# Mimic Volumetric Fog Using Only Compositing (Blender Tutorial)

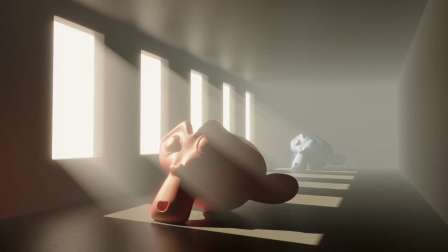What if I told you that this picture was rendered without any volumetric fog,
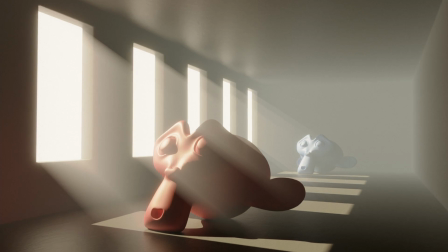and that there was a way to easily replicate the look of volumetrics with nothing but simple compositing in Blender?
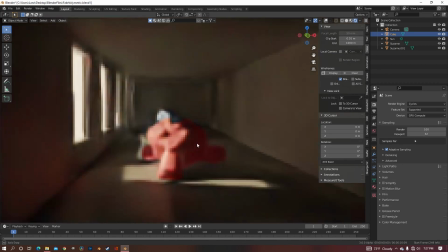I am going to show you how to do just that. You can see that there is no volumetrics in this scene, so there's no light rays or fog of any kind.
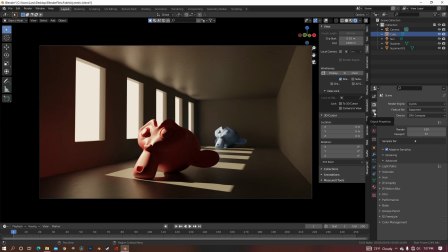So the first thing that you want to do is go over to Viewport Layer Properties and enable the Mist Pass. After you enable Mist Pass, go over to Material Preview, click on the drop-down arrow,
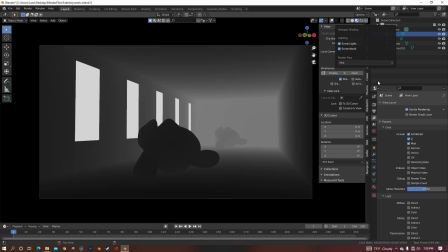and switch it from Combine to Mist, and now we can see the Mist Pass. And since we enabled Mist Pass, in the World Shading tab, you can now see that we have a tab for the Mist Pass, and you can mess around with the parameters of this.
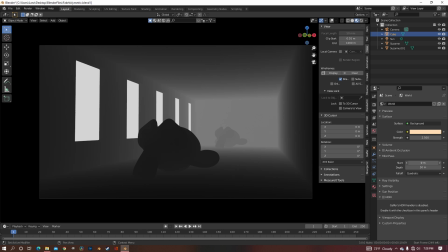Because the fog would realistically be taking up the whole scene, we want to start it at zero.
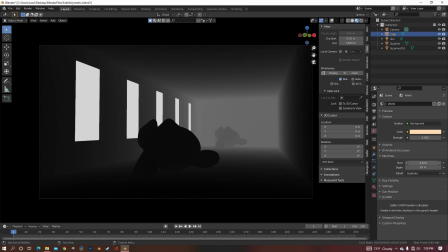Because if we started at any other point, then the whole scene wouldn't have fog, if that makes sense.
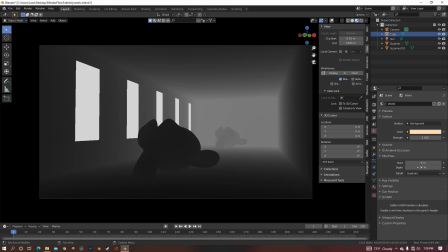So put it at zero, and bring the depth to anything that fits your scene. For mine, I found that 50 worked, but for yours it could be lower or higher. Now go back to the Layer Properties tab, and scroll down until you find Emission.
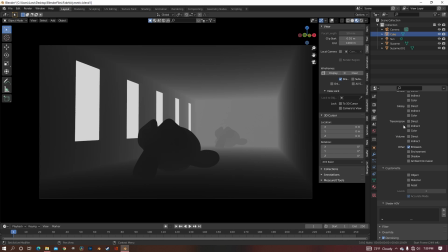And check Emission, because we're going to need that as well. So now that you have both of those checked, you can render your scene.
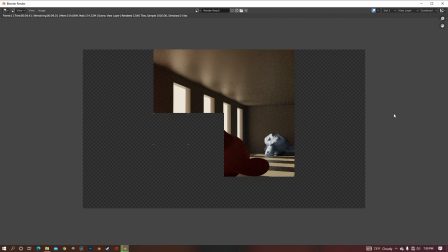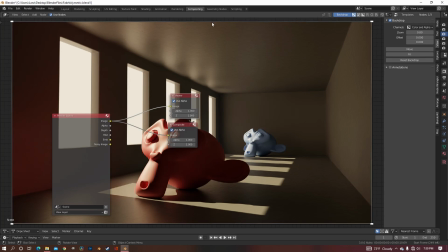I'm just going to minimize that screen and go over to compositing. Now the only thing I've done so far is add a viewer node so you can see what I'm doing.
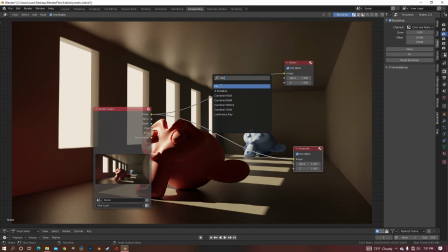So the first thing that we need is a mix node. We're going to change it from mix to add.
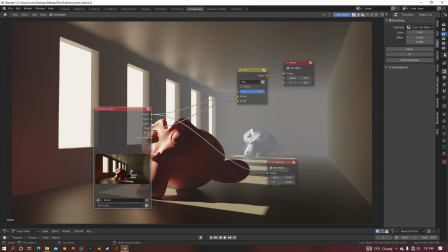We want to combine the image and the mist with this add node, so just plug it into the bottom, and now you can see that we have our mist or our fog.
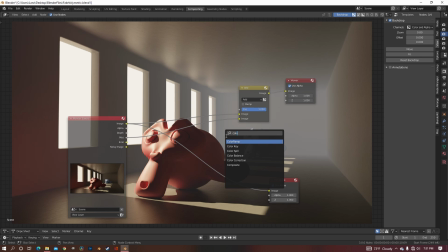But if you want to adjust a little more, you can add a color ramp node and put it in between and adjust the colors.
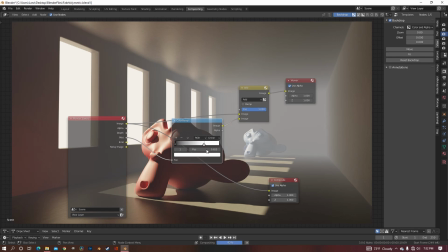So if you want the whole thing to be a lot foggier, you can bring the white towards the black.
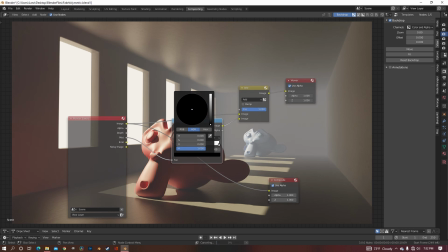To be a little more realistic, you could probably increase the brightness of the black and make it a little more foggy closer to the camera.
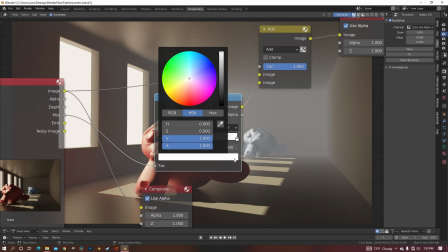To make the fog look a little more natural, you can adjust the color on your color ramp according to the lights in your scene. So in this case, since I have orange light coming in, I'm just gonna make it a little bit orange, not too much.
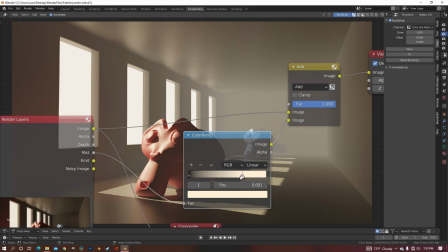I think I'll bring it in just a little bit. Okay, so that's pretty much all on the mist.
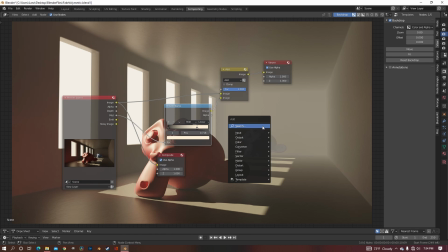So now we're gonna do some light rays. So to do that, you just need to add in a sunbeam node and plug the image into that, duplicate this add node and put it right there, and then put the sunbeams into the bottom of the add node.
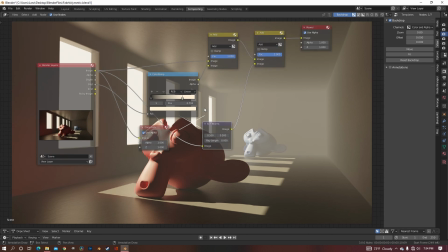So nothing's changed yet because we have to increase the ray length.
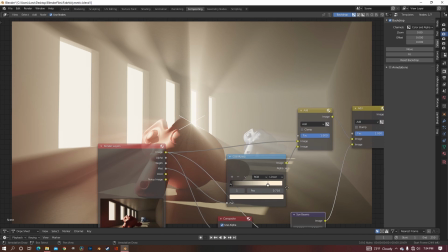Now we have light rays.
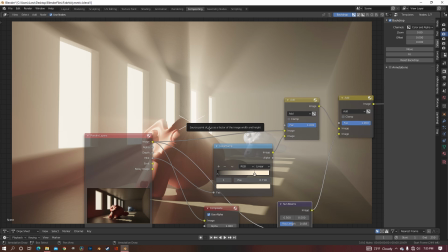This X right here allows you to adjust the position of where the light rays are coming from, so you want to try to line it up with where your sun might be coming from.
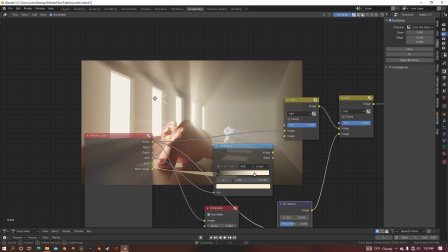So here I'm just going to put the X up in the top left corner
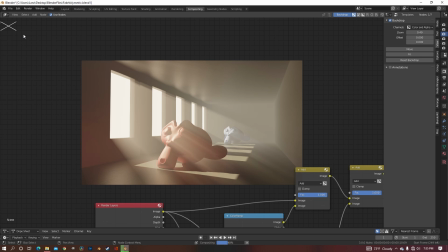and move it around until it sort of fits with the lighting I already have going on.
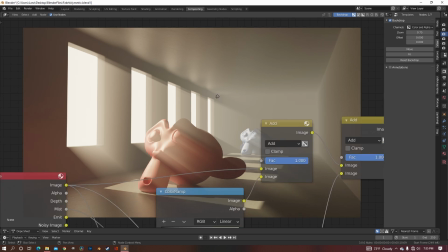Now here is where we have a problem with this sunbeam node. Since we just plugged the image straight into it, it's taking every highlighted area of the image and stretching it out to where it makes a sunbeam.
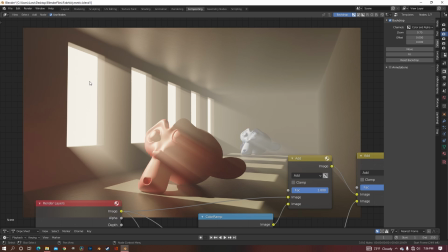And we don't want that, we just want it to be where the windows are. We want the light to be coming through the windows like it would naturally do.
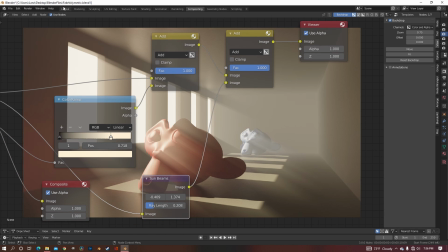So to fix this problem, we instead need to go back to our 3D viewport, and we want to add in a plane.
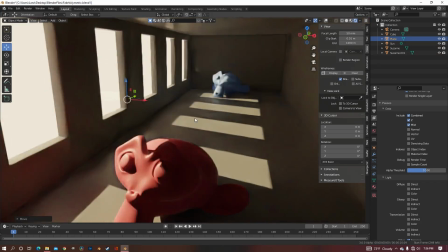Bring that plane over to wherever you want your light rays to come from, and rotate it however you need it.
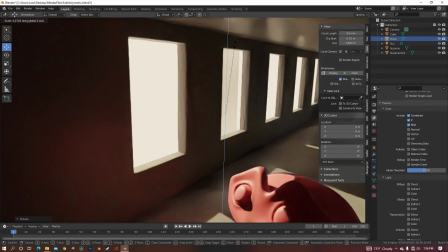In this case, I just need it to line up with all the windows and cover all the windows.
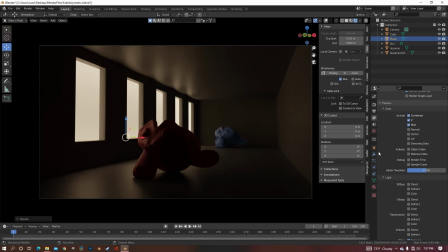So it's covering all the windows, but it's also blocking the sunlight. So to fix that, I'm going to uncheck this shadow box.